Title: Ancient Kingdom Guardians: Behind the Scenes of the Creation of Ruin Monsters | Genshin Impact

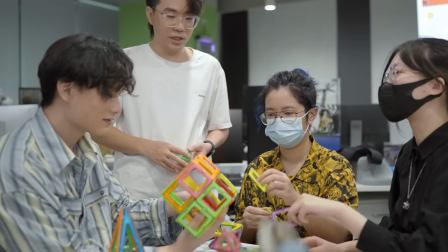506s
用简单的几何体来拼装出多种不同的造型我们先是尝试了不同几何体的拼装效果
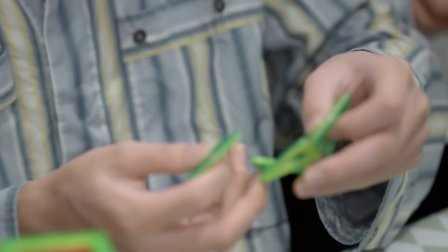514s
发现方形拼出来的容易与已有的无相系列类似等边三角形又难以拼出比较规整可动的造型
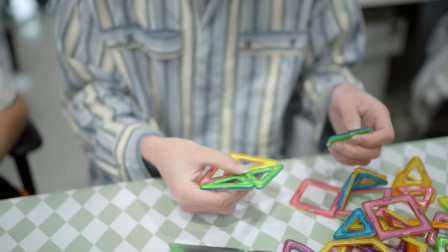524s
这期间还借用了3D大佬家中宝宝的积木玩具
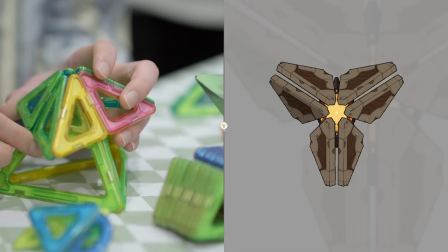528s
做了一些拼装的尝试最终定下来以等腰三角形为基础形状进行拼接
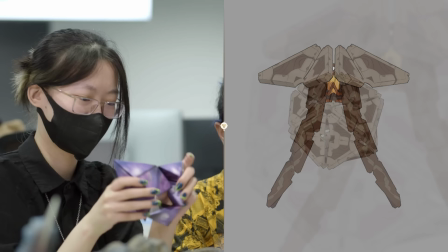536s
这助3D软件的预言效果付出我们确定了四种立身机关
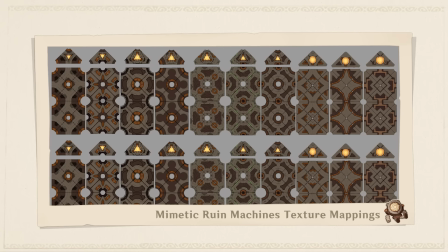540s
以及恒长机关阵列的造型同时也设计出了术式版的花纹方案并最终从里面选择出看上去进步花哨细节又足够丰富并且符合一记系列设计语言的理想方案一记怪物的形态出具出现后在让它们动起来的过程中同时需要兼顾机械感和仿生的统一
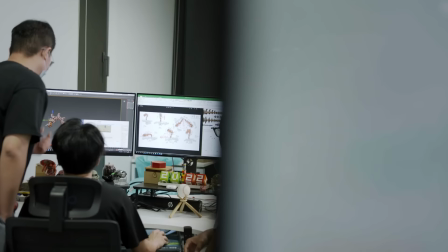563s
一记巨蛇就是一个标志性的例子一个具有巨蛇形态的重型机械我们要在机械和仿生两种质感当中找到恰当的点
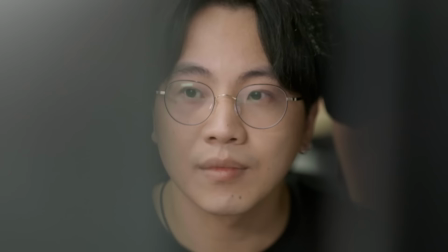572s
这就需要大量的尝试为了加速测试的效率
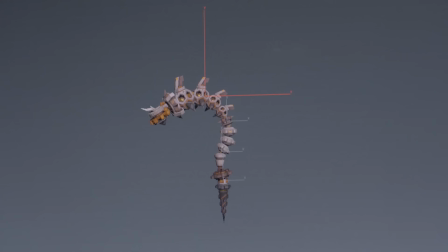576s
动画TA开发了线段拟合方案原来需要一节一节骨骼摆出来的造型
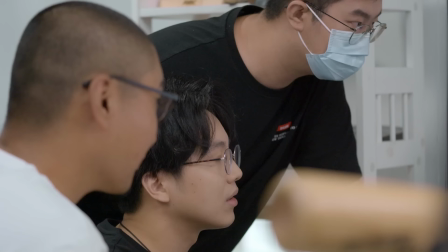581s
现在只需要画一条线工具会自动将舌类骨骼加以拟合可以快速修改运动姿态经过各种方案的对比
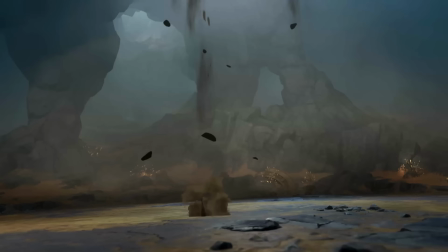589s
最终我们采用了大量的机械行为加少量的生物行为这一比例机械行为体验在钻头旋转以头枪地
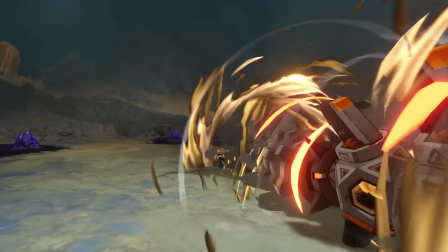598s
螺旋升天等动作中比如有个技能是身体绷直像棍子一样砸下来在地面来回滚动
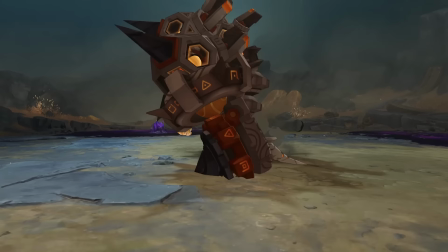607s
最后头部蹭着地面弹回待机在滚动过程中与手招的动作中
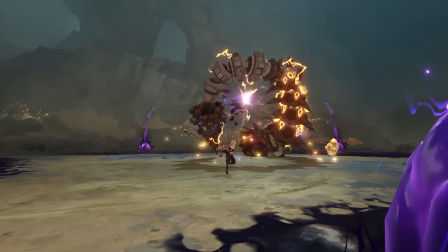612s
都利用了自身齿轮作为支撑发力的这明显是一个机械行为同时在技能和移动方式里
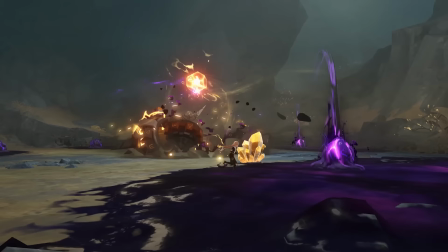620s
大家又能发现一些生物特征舍类的运动规律可以改变为蜿蜒伸缩
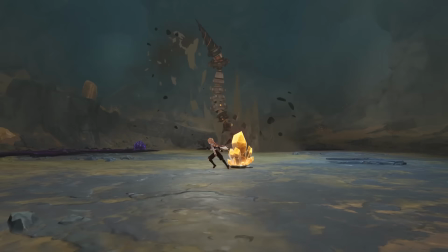626s
所以在整个机械质感的基调下加入了盘旋蜿蜒穿梭等标志性元素让大家看到它的行为是我们意识到这是一个具有轻度拟态的蛇性机械一级龙兽的设计也是一脉相承的仿生体现在机械和口红的结果
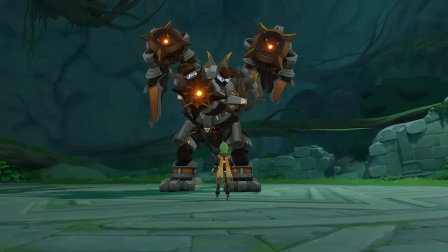644s
生物行为上则参考了现实中存在了一些双足动物在整体的动画设计中我们希望更多体现重甲的压迫感
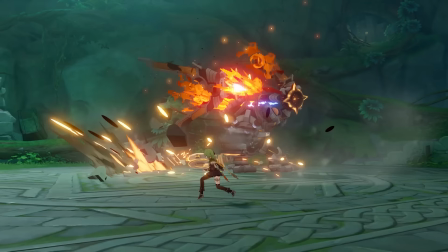653s
强化全身兵器的感受所以在技能里大家可以看到头、胃、胸口、翅膀等各部位都有丰富的攻击手
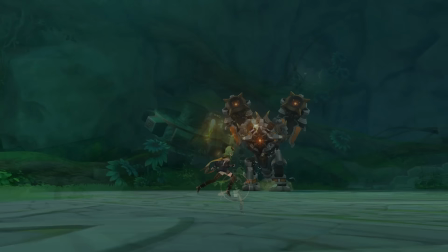662s
机械感受则是参考的战斗机比如通过翅膀助推可以做到直起直落
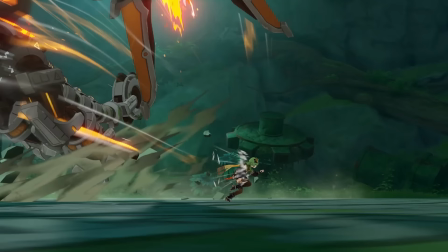668s
也可以向前助推翁车翅膀本身也可以弹射出去
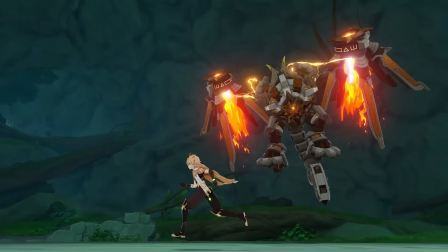673s
至于空中的远程打击胸口导弹和翅膀扫射则是用于体现中脚的火的压制能力
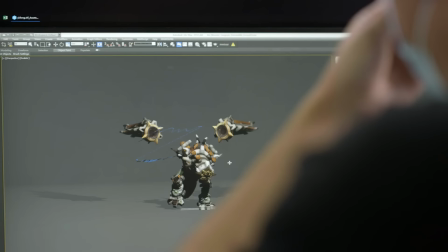680s
在这些基础之上又对标之前一技系列的所有怪物
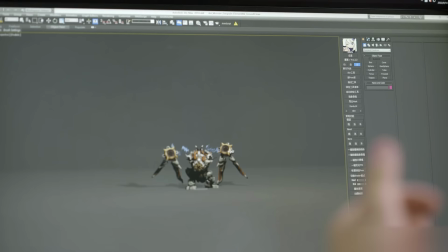684s
使巨蛇与龙兽最终的呈现比低级的凯尔亚机甲技术水平高一些但看起来仍是同个文明的造物与原神世界中各种能驱动七大元素的怪物不同一季系列怪物通常都不带有元素熟悉而是使用各种古老的科技游戏进行战斗从美术层面我们希望这些特效表现不同于我们现实中的各种武器
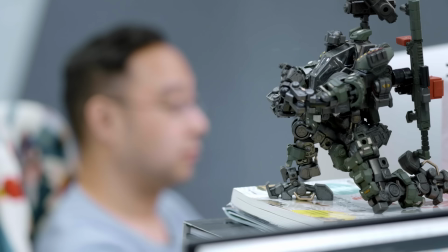709s
而是在符合物理规律的同时能够保持幻想世界中分格化的质感
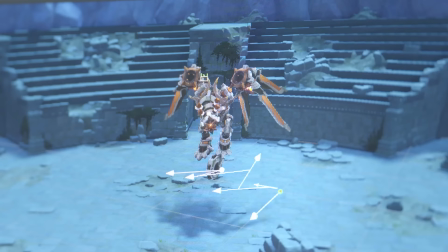717s
驾驶巨大笨重的机甲从小就是男生们的梦想在特效设计的过程中我们参考了很多作品中的巨大机器人
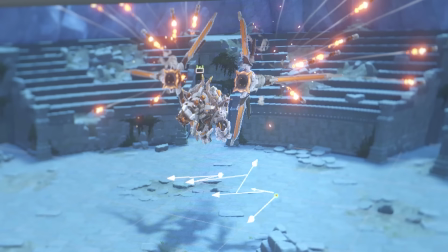726s
为一技重机这里大型的一技机械设计了可以从眼部或者核心发射的光束技能
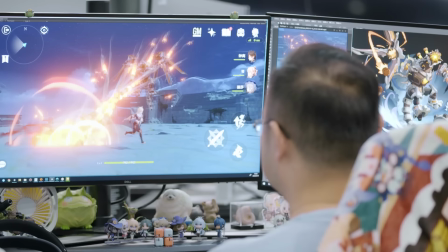732s
同时他们还能够使用各种导弹和火炮加上可以伸长的手臂随时准备胖揍凯瑞亚的敌人